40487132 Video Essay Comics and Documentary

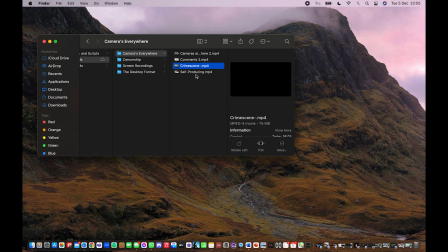And although many studios do restrict their footage, there are hundreds of comments below hundreds of videos that show hype and excitement for the property.
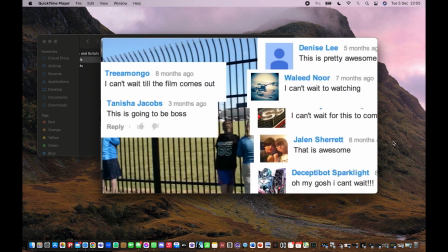Lee conveys this by collating these videos, showing the scale and the variety of these interactions with the production,
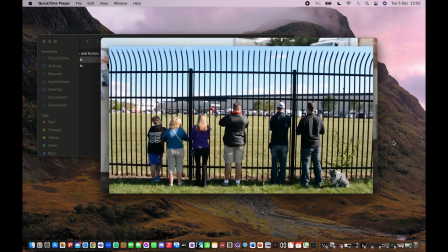thereby driving the narrative of the documentary and by association informing the theme of surveillance.
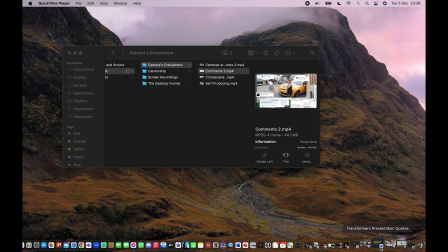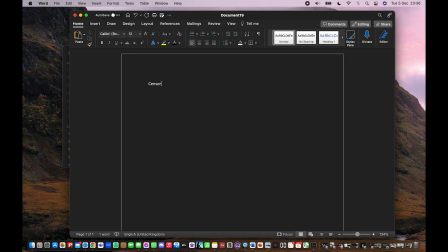In the film, we see filming locations for base production are all across the world.
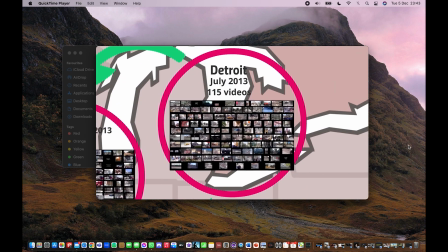Lee lists how many amateur videos he found to be captured in each location. These locations range from Detroit to Chicago all the way to Hong Kong.
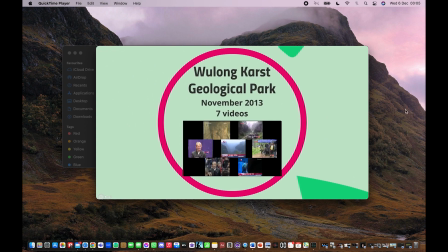Lee specifically highlights that in mainland China there are no amateur videos to be found. only
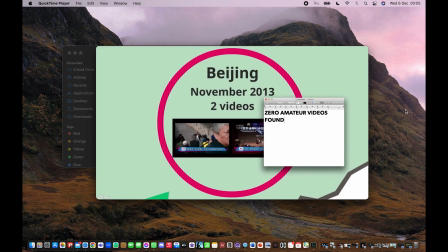2 official government-created promotional videos of Michael Bay. The lack of videos itself conveys the restriction of the personal and highlights the change of perspective across different cultures of the world.
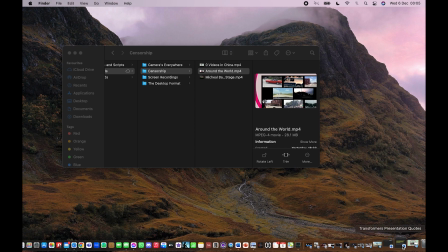As De Ji says in his paper Online Censorship and Journalist Tactics, A Chinese Perspective, published in 2014,
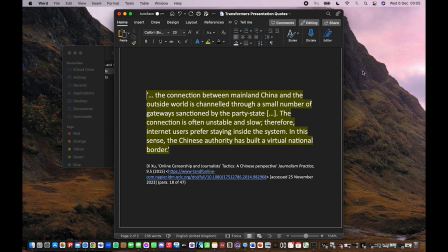the same year as the documentary's release, the connection between mainland China and the outside world is channeled through a small number of gateways sanctioned by the party state. The connection is often unstable and slow, therefore internet users prefer staying inside the system. In this sense, the Chinese authority has built a virtual national border.
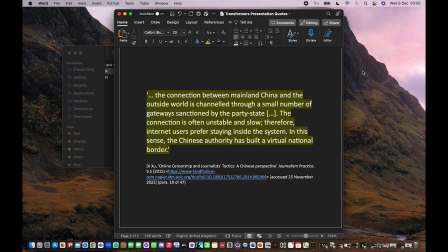Lee highlighting this specifically shows in a digital age where it seems like the internet can provide total freedom, that personal perspectives of large populations of the world can still be monitored and hidden by censorship, highlighting both the theme of surveillance and a new theme of censorship within Lee's documentary.
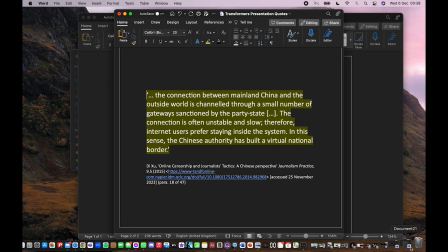In conclusion, Transformers the Premake is a documentary which uses the personal viewpoint of not just its creator and silent narrator Kevin B. Lee,
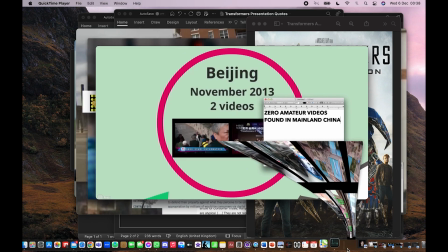but the personal perspectives of many individuals worldwide, stringing together a narrative and highlighting themes of surveillance and censorship on a global scale.
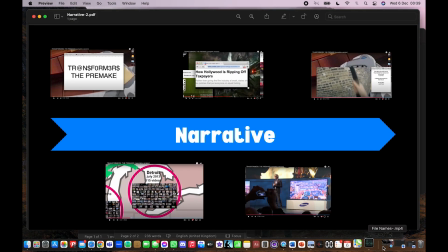The film's alternative format and style does not just highlight these themes, but strengthens them, making Transformers the Premake an unconventional documentary driven by personal perspective.